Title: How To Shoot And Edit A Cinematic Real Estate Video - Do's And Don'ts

Alright, so this tutorial is going to be how I shoot and edit a cinematic real estate video. And then stay tuned to the end, I'm going to show you the full complete video. For this shoot, I was on the Panasonic GH5 Mark II with the Laowa 7.5mm f2, and I think I was around f2.8. I think I only had to go down to f2 for a few of the shots, but I'm going to show you some things that I wish I would have done differently. In this one, this is going to be a good teaching video because this isn't like my best work, but it got the job done. Again, it had to be done that morning. Otherwise, I probably would have scheduled this at a different time of day, and you'll see why. And a few other things within the whole shoot that I wish I would have changed, and I left this on auto ISO and auto white balance. Normally I don't do that, but if I have the lights off in the house, then I'll do auto white balance. Usually the camera does a pretty good job of that. And auto ISO, that way if I'm moving from scene to scene and they're a little bit darker, then it will adjust for that. So, with that being said, let's get into Final Cut Pro right now, and I'll show you how I edited this. Alright, so here it is.
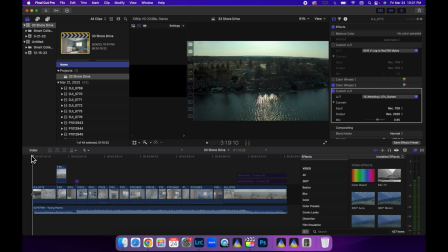1:08 This is an opening shot. I'm going to actually play this whole clip for you, and then I'm going to talk about why I'm not really crazy about this one. So here it is.
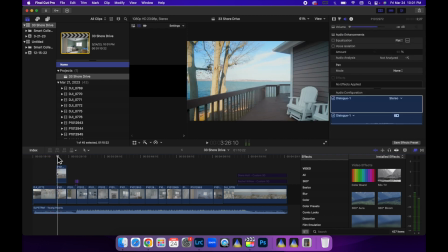1:21 House is sitting right on the lake. It's right there. Alright, let's go back to that. I'm not crazy about it because look at how dark.
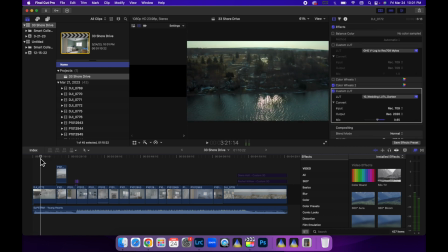1:27 Look at that's the auto ISO taking place with the drone, but there's nothing I could have done about it because the sun was right overhead right here, and so the drone was compensating for that. But if I up the exposure right now, by the time we get to here, it would have been blown out.
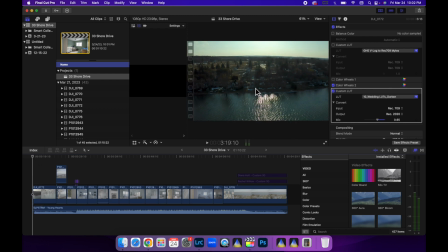1:46 So what I should have done probably is stayed lower to the ground, so keeping the sky maybe out of it. Because this is what I talk about a lot of times in these videos. You need to have an opener. You need to have an establishing shot. That should be your main shot is, okay, what's the surroundings? Where is this house located in relation to anything else? Now, this house is right on the water, so that's the first thing we want to show is, look, we are coming over the water.
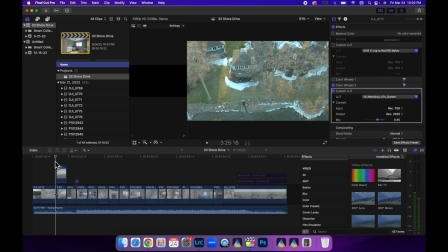2:12 We are tipping down. We want to show it. And again, we had these trees right here in the front, so I couldn't get too low.
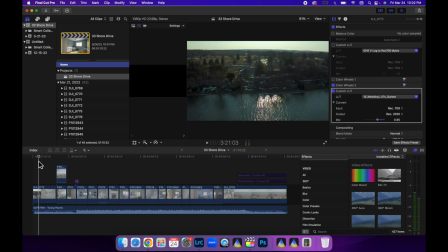2:20 But looking back, I wish I would have stayed a lot lower and just flown right over the water, right up to the house. So, if you're ever in this situation where, you're having change in contrast and all that kind of stuff, just get lower and shoot right into the house.
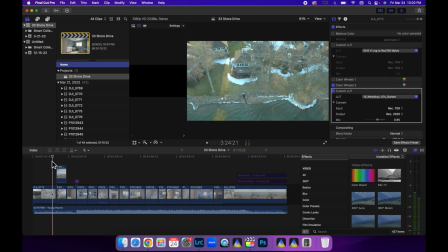2:39 So, then I wanted to show from the reverse. What does it look like to look out from the house to the lake? And that's where this shot comes in.
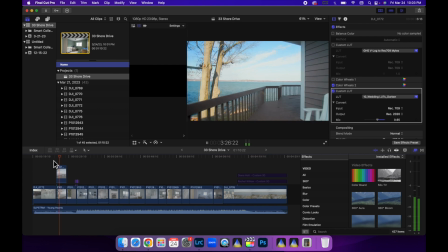2:47 And this is just me walking with the gimbal, and it's a little wobbly right there, but that was because there was like gusting winds. And again, I tried stabilizing it and I couldn't. I'm not too happy with that, and I wish I would have did a few more takes, waited for the wind to die down a little bit possibly, but
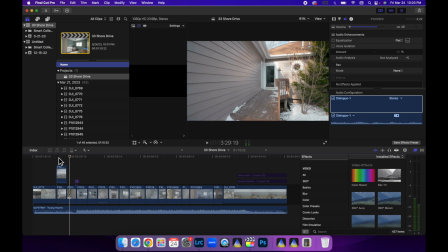3:06 it's not horrible. And then now I'm showing the front of the house. Here's an entryway, and then we're gonna do a zoom transition right into it. And every single shot that I do, I'm just walking as slow as I can and trying to keep that camera as smooth as possible, doing my movements. I'm not doing any in-camera, like I'm not ramping it up, on site.
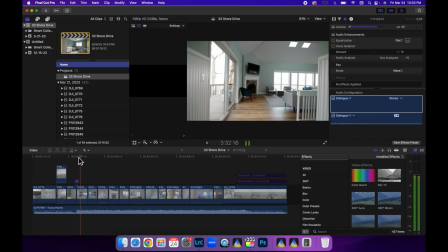3:29 I'm doing all that in post. So watch this shot as I come around and I just speed ramp that, cutting it.
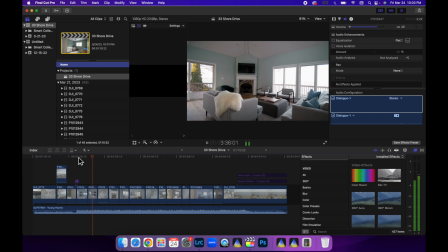3:36 So now I'm just showing a different angle of the living room here. Let me just show you something real quick. For that speed ramp, let's see if I can do that. Okay, let me make this longer.
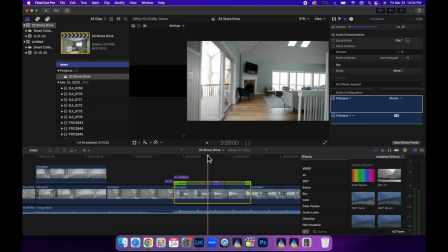3:49 So I'm going to try to edit this. I'll edit a speed ramp for you right now, and I'll show you how I do it. We're going to reset speed.
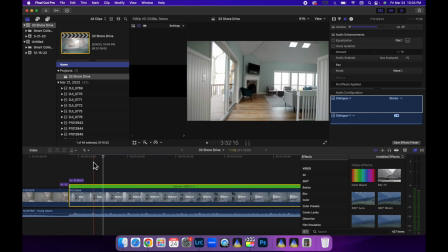3:59 Okay, so, and you're going to see this is I shot this in 30 frames a second, so I had to make sure, okay, I'm putting it in a 24p timeline.